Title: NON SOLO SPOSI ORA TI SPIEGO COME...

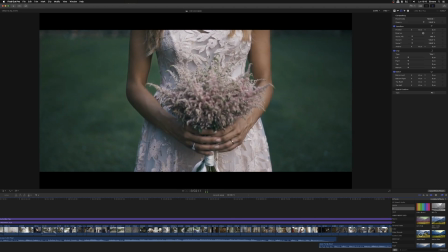32:22 vedete vedete è di nuovo il bouquet questo durante la fase di ritratti di
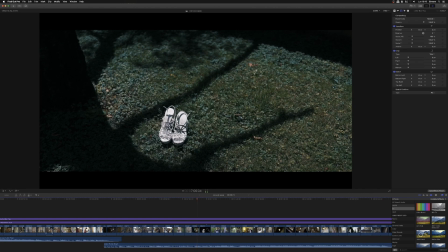32:33 nuovo colorazione e creazioni di effetti con luce ombre anche
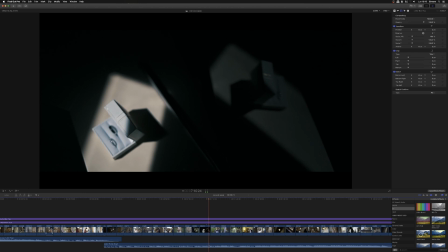32:37 qui vedete come i quadri che compone la luce i
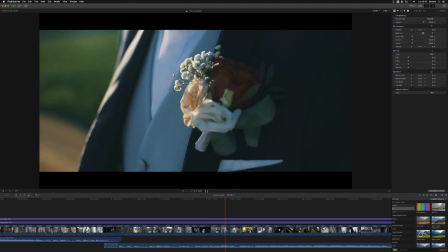32:42 dettagli ancora i dettagli dello sposo così come prima abbiamo visto i dettagli della sposa con il solitario e ancora quando
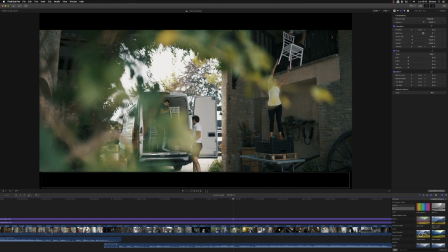32:50 diciamo diciamo la sposa si sta preparando ripeto uscite dalla casa uscite da dalla stanza dove si sta preparando l'avete ripresa in tutte le salse andate in giro guardate come una scena di racconto di come si stava preparando la sala può essere
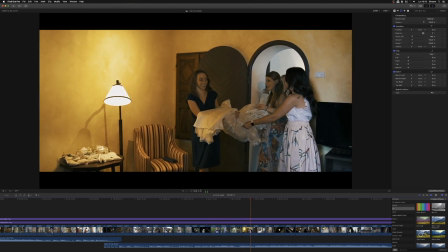33:05 un racconto così come le amiche che portano il vestito e
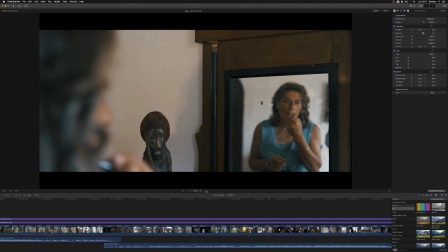33:12 ancora amiche che fanno comunella la mamma che si prepara, un po' come prima abbiamo visto,
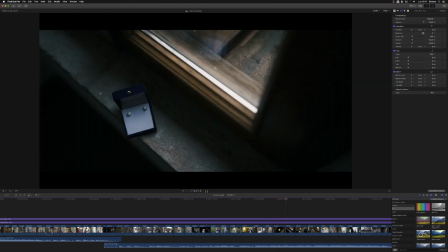33:18 elementi di decoro come questo che è assolutamente banali se viste con un occhio non di ricercatezza, con inquadratura particolare,
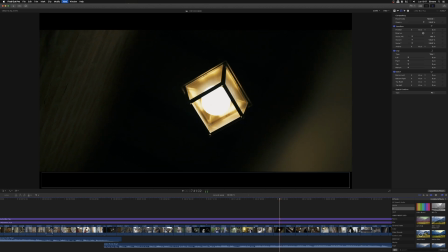33:27 ma una camera rivolta verso una cosa del genere, con una composizione di luce, una esposizione di luce interessante,
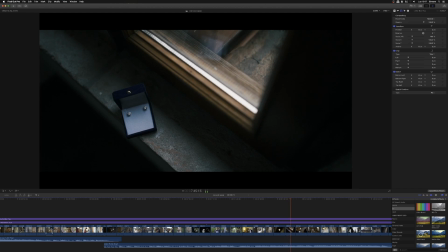33:32 può raccontare un momento interessante, un particolare interessante.
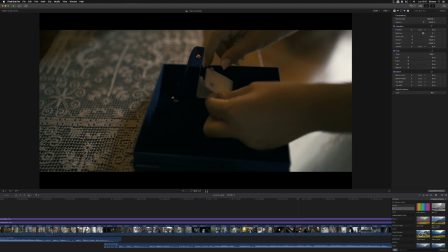33:37 Anche qui, vi ricordate quando la sposa ha preso i gioielli? Ecco, gli orecchini. Guardate come la scena prende l'orecchino e lo stesso lo indossa.
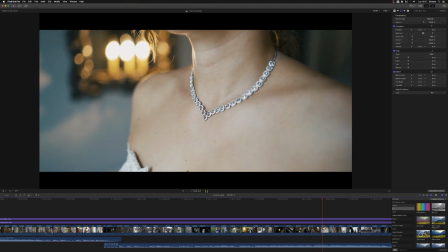33:49 Due gesti raccontano un momento intimo. E ancora, anche qui, stesso discorso fatto prima,
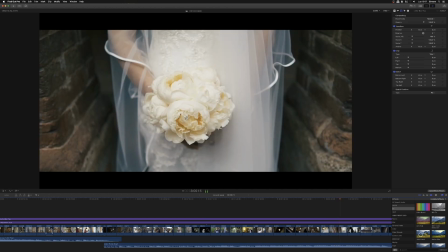33:58 stesso discorso ancora del bouquet,
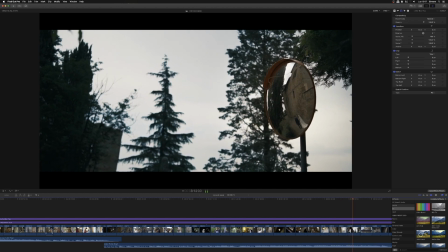34:03 qui uno specchio può raccontare gli sposi completamente in maniera non consueta.
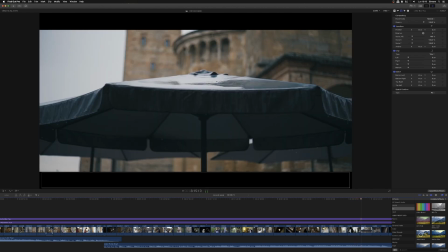34:13 ok siete d'accordo quindi gli sposi non vanno così come le cose non vanno raccontate banalmente ricercate in modo più interessante la pioggia non sempre è un problema
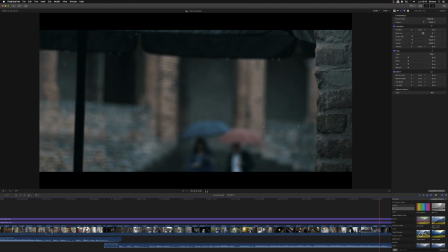34:26 anzi a volte è poetica molto poetica quindi potete tranquillamente utilizzarla per raccontare la
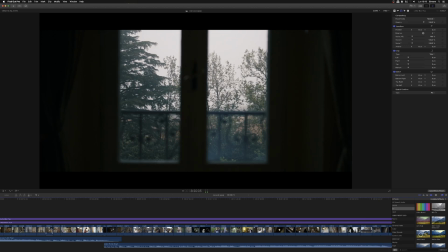34:32 giornata una giornata uggiosa questo è un matrimonio fatto a febbraio gli
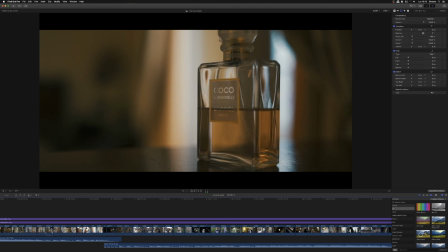34:40 oggetti che indosserà la sposa in questo caso il profumo sono tutti elementi che descrivono quello
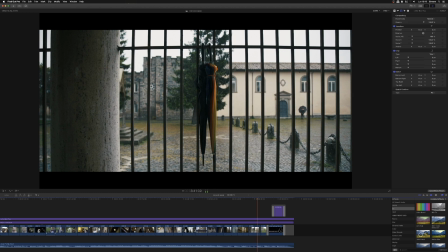34:46 che sta vivendo la sposa due ombrelli attaccati a una ringhiera ma descrivono quel momento è un fiore in sostanza credo di averti passato veramente in maniera esaustiva il concetto forse troppo anzi il concetto che è la base di una ricercatezza di quello che si fa primo secondo e soprattutto di raccontare tanto di più rispetto a sposo barra sposa e questo durante tutta la giornata non solo durante i preparativi mi sono focalizzato perché altro sui preparativi ma può essere fatto tranquillamente in qualsiasi momento della giornata compresi i ritratti non è detto che siccome state facendo i ritratti degli sposi cioè le foto di rito quelle dopo la cerimonia non è detto che dovete per forza inquadrare solamente gli sposi potete tranquillamente inquadrare un bel paesaggio dove state in quel momento un fiore un qualcosa un'ombra in sostanza distaccatevi da quello che è l'elemento sposo barra sposa spero che il video ti sia piaciuto questi questo è uno degli argomenti trattati in maniera sicuramente esaustiva all'interno del corso film wedding day che ti rinnovo di nuovo perché se ti piace questo modo il mio di esporre e se ti piace diciamo l'idea di apprendere trucchi e segreti come questo all'interno di Film Wedding Day trovi tanto tanto di più. Quindi se ti fa piacere dai un'occhiata alla pagina che trovi sul sito promiroles.it sotto la voce corsi Film Wedding Day Online.